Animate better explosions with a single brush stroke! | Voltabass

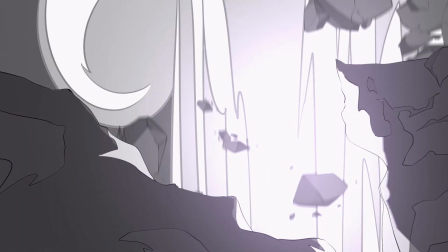[0:03]
Hi everybody, on this episode we will learn how to set up a custom airbrush for rocks
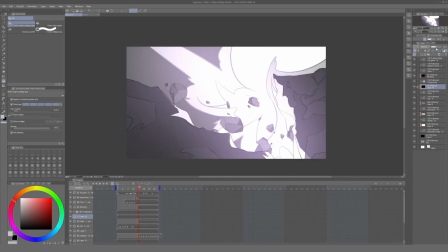[0:08]
and debris that will help us save a ton of time when animating explosions, like this one.
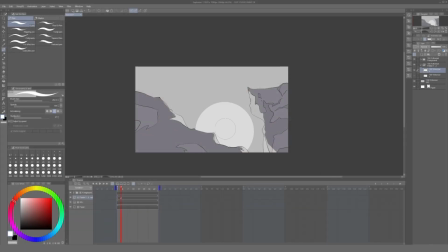[0:13]
So let's begin. The first part of this explosion consists of an orb of light imploding rapidly.
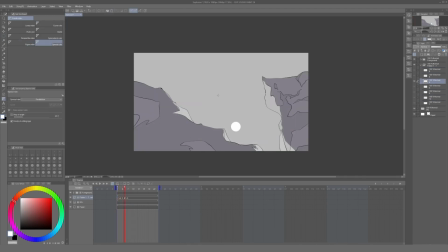[0:22]
For that, I'll just paint a circle on a few frames until it disappears.
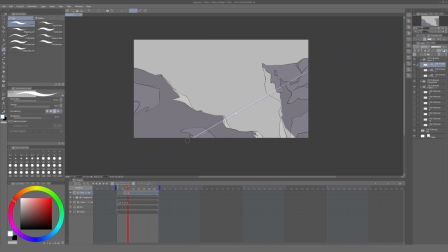[0:29]
This will be followed by a rotating line acting as a lens flare. All of this quick animation will be on a folder, followed by another folder in which we will draw the main explosion.
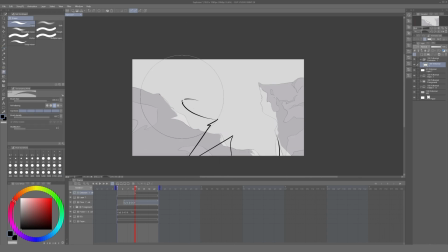[0:39]
For this explosion, we will start with a big burst composed of two main areas, the core of the explosion, or the silhouette, and the inner parts of the explosion to create a more three-dimensional shape, with shadows and a bit more of contrast.
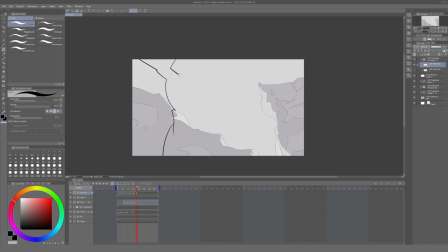[0:55]
The next frame will be similar, just with small variations, pushing the entire shape outwards.
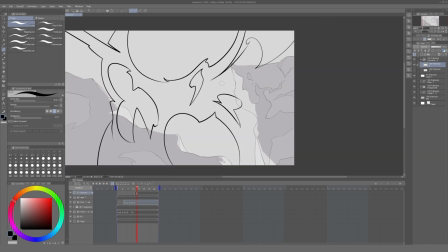[1:01]
I also decided to include a couple of flashes to separate the first part of the animation from this one.
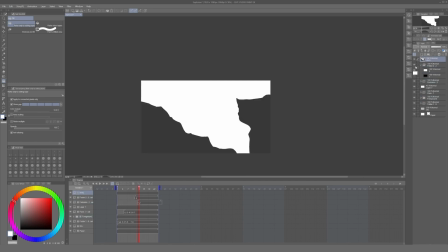[1:08]
One black frame and then another white frame with a black silhouette of the environment.
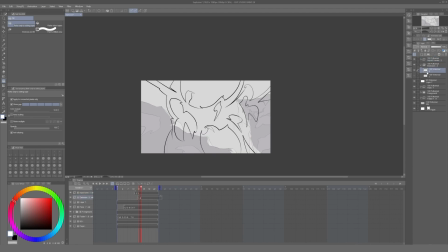[1:14]
These will serve as impact frames, although they are way too simple to be called that way.
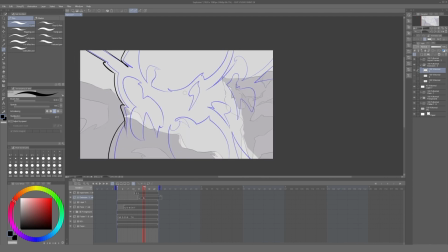[1:19]
Now the third frame will shape what will become the final stream of energy moving upwards into the sky. For this, the cloudy shape of the explosion will rest at the top of the column as the base starts to transform into a cylinder.
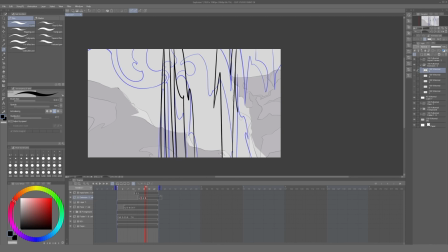[1:33]
We must do all of this as we draw the inner shapes and the shadow areas of the explosion. We do this for every next frame, making the stream of energy thinner, giving the entire scene a sense of propulsion.
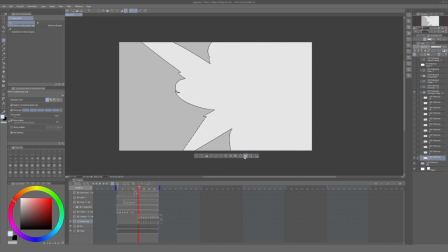[1:47]
After that, we can proceed to color every frame in another animation folder.
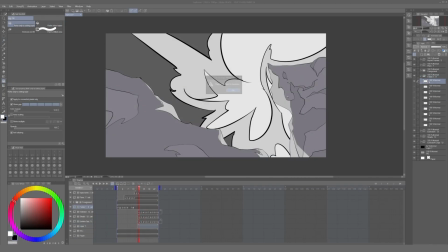[1:52]
As an extra, I create a new darker layer on top of the rocks that only comes up after the impact frames,
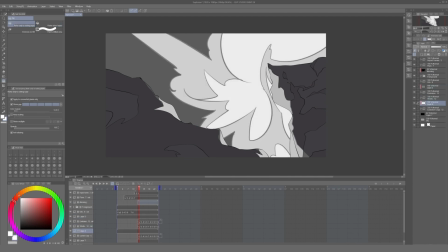[1:59]
darkening the area for more contrast. And I also added a new animation folder on top of everything,
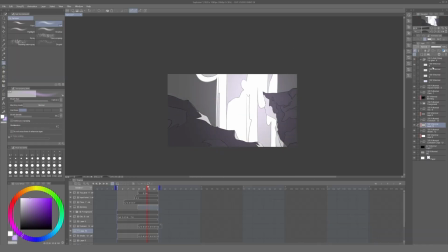[2:07]
changed the blending mode to glow, and then I use an airbrush to paint a gradient on top of the explosion to create a radiance effect.
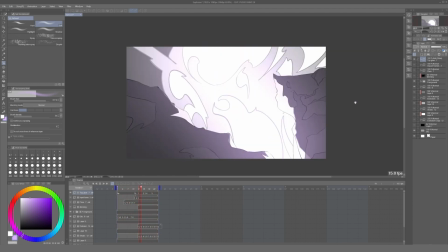[2:16]
Now, for the main part of this video, we need to draw some rocks and debris flying around the explosion.
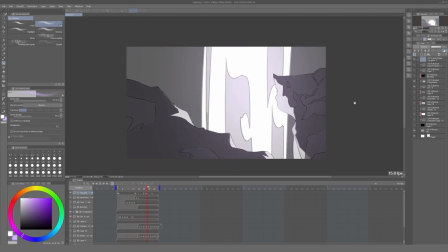[2:24]
However, drawing all of these rocks individually on every frame takes a lot of work.
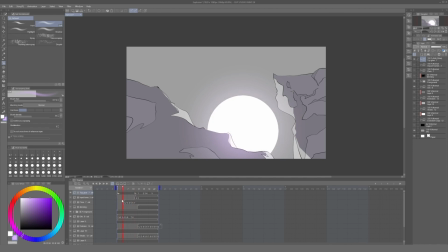[2:29]
As an alternative, we can create a custom brush with a group of objects we can draw in advance.
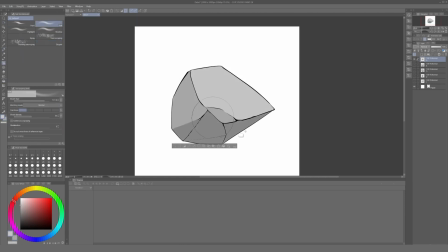[2:35]
So here I will just draw 7 new rocks. For brushes, I would recommend to do the line work and fill them up with white.
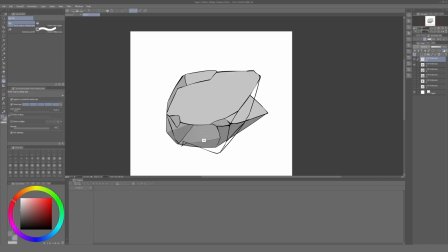[2:42]
That way you can paint everything afterwards depending on the situation, but for this example and to make things easier,
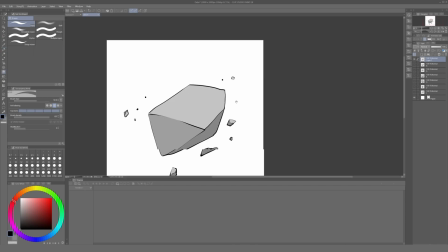[2:48]
I'll just paint everything with gray and will add the shadow directly. With all of this finished, we need to select every layer individually.
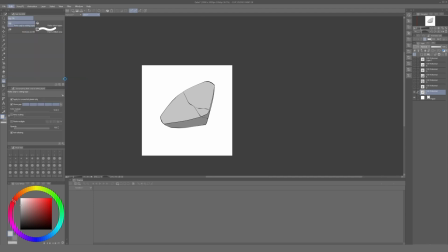[2:56]
We go to Edit, Register Material, and Image. This will allow us to register every drawing as an individual material.
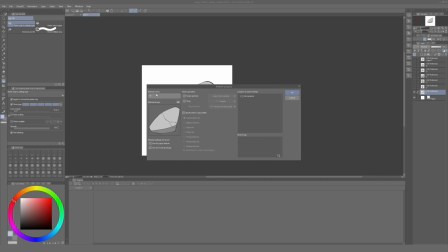[3:05]
Here we have several choices, from repeating them as patterns to scale them up and down, but what we need to toggle is the option Use for Brush Tip Shape. This will allow us to use this material for our custom brush.
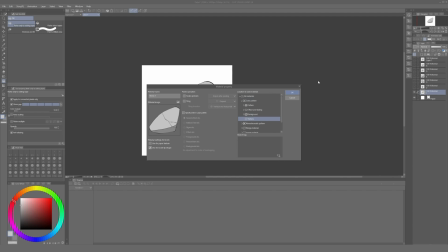[3:19]
We just select where we want to save our material and press OK. We do this for every single object.
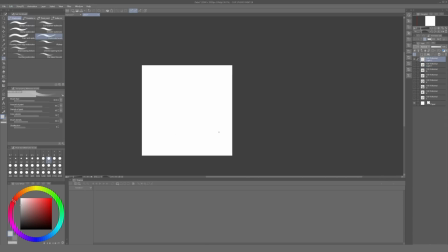[3:28]
Now we need to create a custom brush. For this, I went into the airbrush tool, right-click on droplet and duplicate it. I did this because the behavior of this brush is very similar to what we want to accomplish. It is a repetition of different objects just rotating and scaling automatically. I named this new brush Debris Airbrush and press OK.
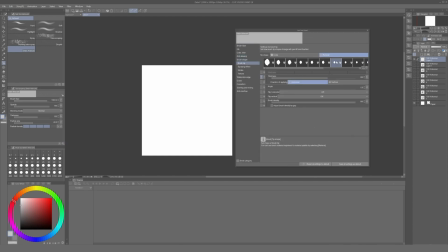[3:47]
Now we go to the brush settings and we can see all of the tip shapes assigned for this brush. I just select them all and delete them. I started to add new ones.
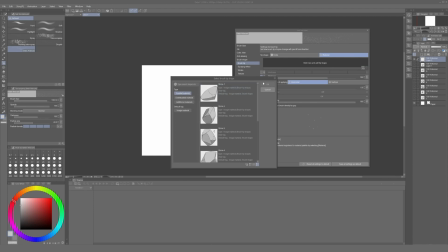[3:57]
Here we can select the tab Create Material and it will list every shape and drawing we have registered previously.
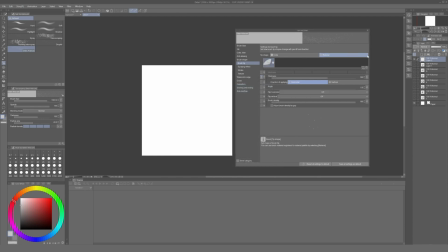[4:04]
We select one of our rocks and press OK. And we do this for every other drawing.